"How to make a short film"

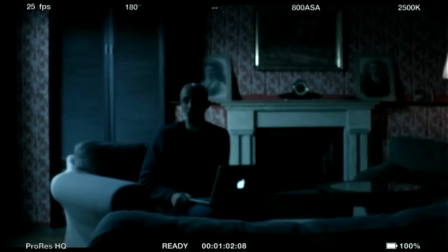[17:58]
It feels like it could be moonlight coming in. So now we're going into this closer shot.
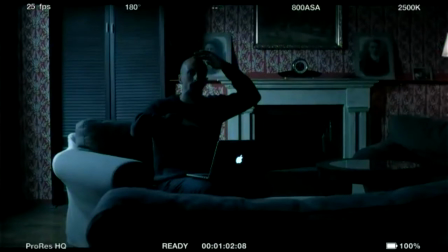[18:12]
We're not all the way in close up here yet to see my eyes, but we're close enough to see a little more of my body language.
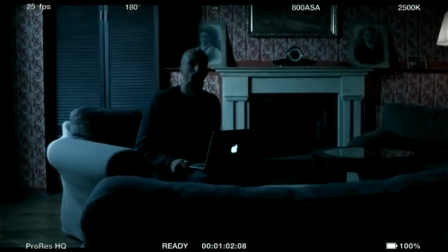[18:19]
We can see a bit more about maybe the trepidation or fear,
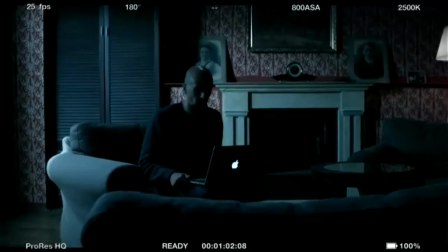[18:24]
or maybe excitement as I search on this laptop.
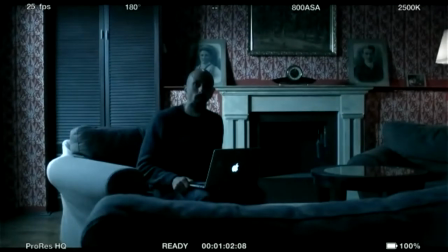[18:29]
All right. Where do you want to take it from, Michael? Let's take it all the way through.
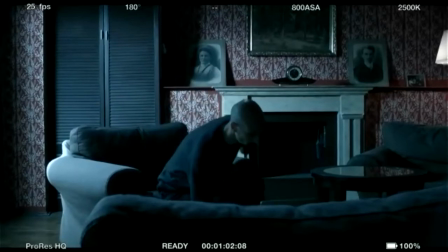[18:34]
All the way? It's very quite nice to have this as a cut from the scene. Do you want to pan me in, or do you want me to enter? Yeah. Okay, cool.
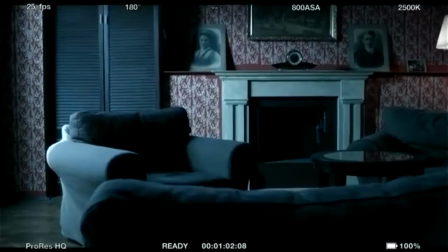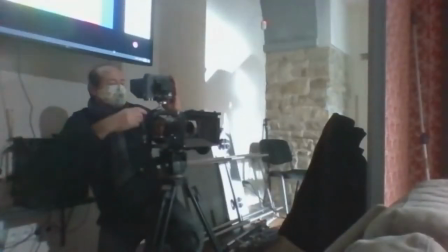[18:51]
Okay, I'm stepping out. Cool. I'm ready when you are.
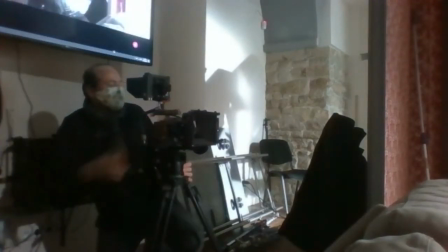[18:56]
Okay, I'm gonna roll, okay? Yep. Camera's rolling. And action.
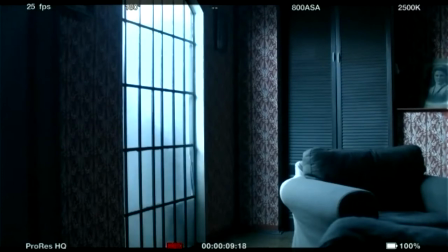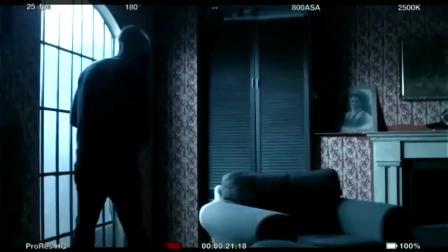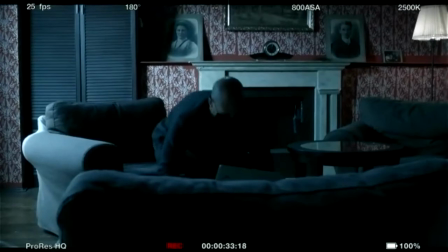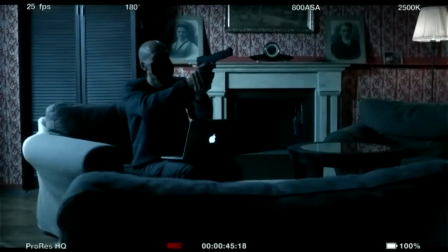And cut. You're an actual. How is it for camera, Michael?
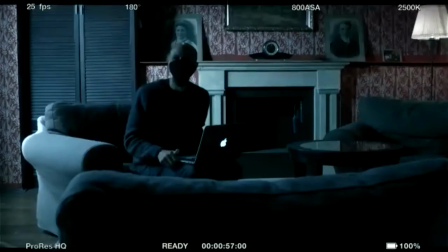[19:57]
Very good, thank you. Yeah, cool. That's good. Okay, great. It's good. I'll turn my feed on. Yeah. You want to go to the tighter shot? Yeah. So you might have heard that as I was running through that scene, that Michael gave me some direction, which was great. He told me to look around. I don't know if you could all hear that, but that can help an actor during a take. We often do that from behind the camera. Just give them a little cue. Maybe you heard the sound of police sirens. Exactly. Yeah. So should I'm gonna come beyond the couch and get to try something there, right? Yeah, sounds good. Let's come to something close. All right. So I'm just gonna pull the feeds out. Great. So as Michael is moving the camera, and you can see that in the other camera view, again, I'll discuss some of the decisions we're making. I know you can hear my audio a bit better than Michael's, but Michael already has an idea of where to go. He's already thinking several steps ahead. So we've gotten now 2 different shots of my entrance, my pausing. When I pause between the 2 chairs here, we will add a sound in. And we could add a sound of a police siren, of footsteps, of a door opening and closing. We have a lot of different options of something else entirely. But we have to add some sound that I'll react to. In this moment here, the close-up is, as I've already said, it's an emotional shot. We relate to people through their eyes. In cinema, it's the same as in life. And so if we don't get the shot, if we stay at a distance for the scene, then we might be in danger of never really getting to know who this character is. We might be in danger of never getting to really feel this character's plight, this character's situation.